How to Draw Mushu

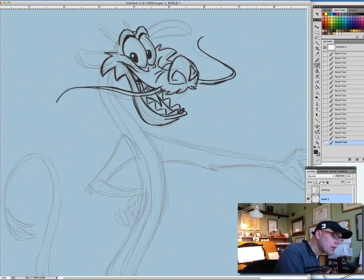There's his eyebrows above of that shape see a little bit of the cranium back here it's not the smartest guys it's not a big cranium now
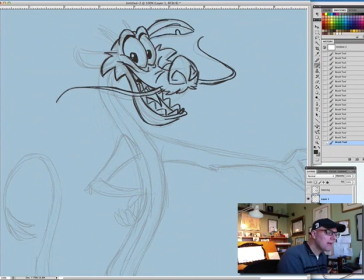he has a little chip out of this ear that's something that I added I just thought it would be fun to have not that you know so the ears don't look exactly alike and again it's kind of you see that on cartoony cow drawings a lot is that little chip out of the ear I
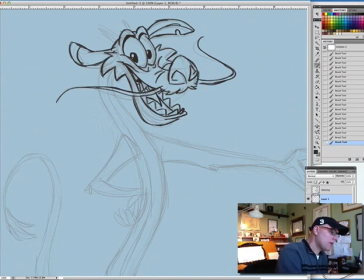don't know where that started i think it was from you know in the american industry of cow industry they do tag cows in the ear like that so i think maybe that's where that came from in a cartoon in the cartoon universe but i added it um okay and then he's got black at the
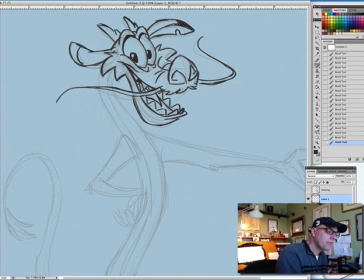ends of his uh his ears here so just like the back, back a third or so, or fourth, is black like this, in kind of a curved shape. Let's go into the neck.
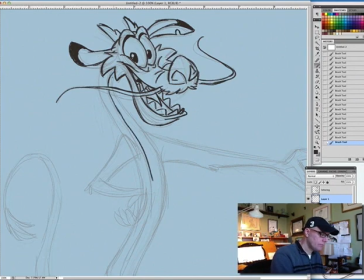And that's where you can add a little bit of a break, is right there at the chest. It always looks good. Gives him a little bit feeling like he's, sorry, that messed up. Like he's sticking his chest out.
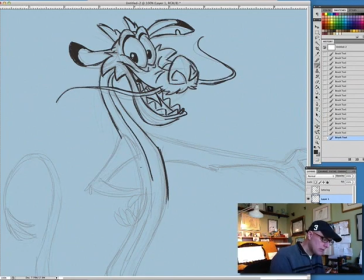Let's see. Let's keep going with this. again there's on the little tufts of hair they're still kind of sharp
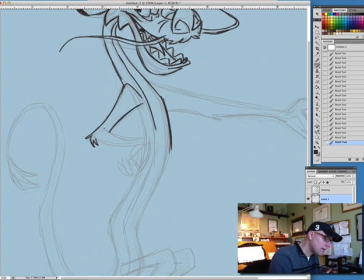um because again he's not they're not they're not fur they're more like he's part fish so more like fins and so but i do use them as hair in a way in a disney tradition so and again make them different
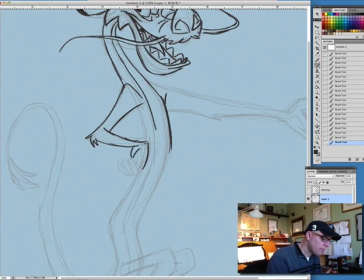sizes so there's only two or three on each elbow whenever possible we try and group the fingers together that's in a very stylized way so that's kind of what I did here with these these two fingers
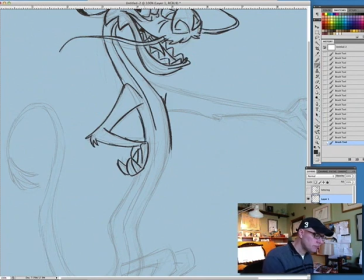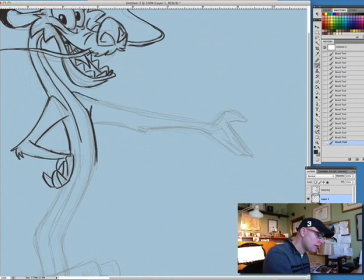little feeling of a shoulder there sorry I'm really cramped right here I hope you can hear me after I dropped that mic.
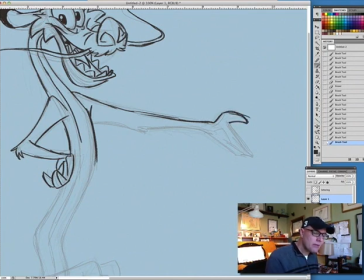Now remember his thumbs and fingers are this sort of rounded pointy kind of blades. We don't want them to look like blades. That's why they're a little bit pointy.
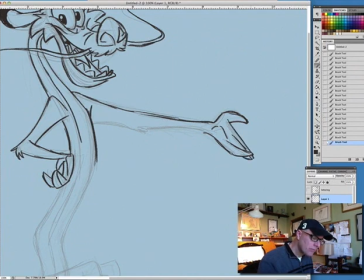A little bit of overlap here on these fingers. So that pinky finger it looks like it's overlapping. And very thin. Very thin at the wrist.
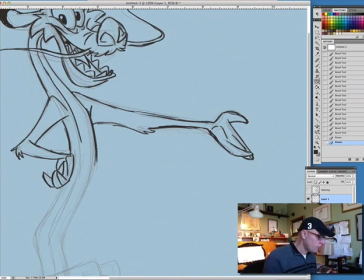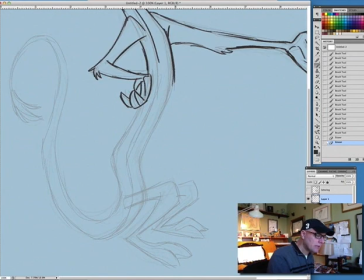back to his body
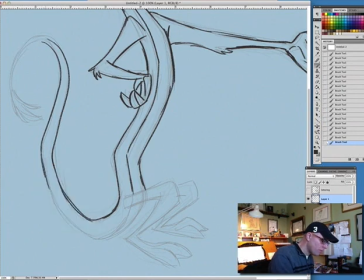and the legs. Again, these are tubes, but they're not perfectly the same.
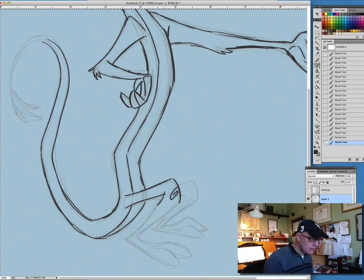I added this little squiggle there on his when I was designing, I was on his knees. And again, it's sort of a throwback to Dennis the Menace. Have you ever noticed in Dennis the Menace, they have those little squiggles on their elbows.
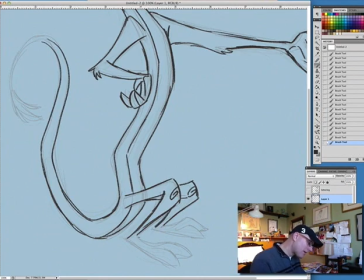And it's just my homage to that kind of cartooning thing that this doesn't make any sense. There's little breaks on his claws.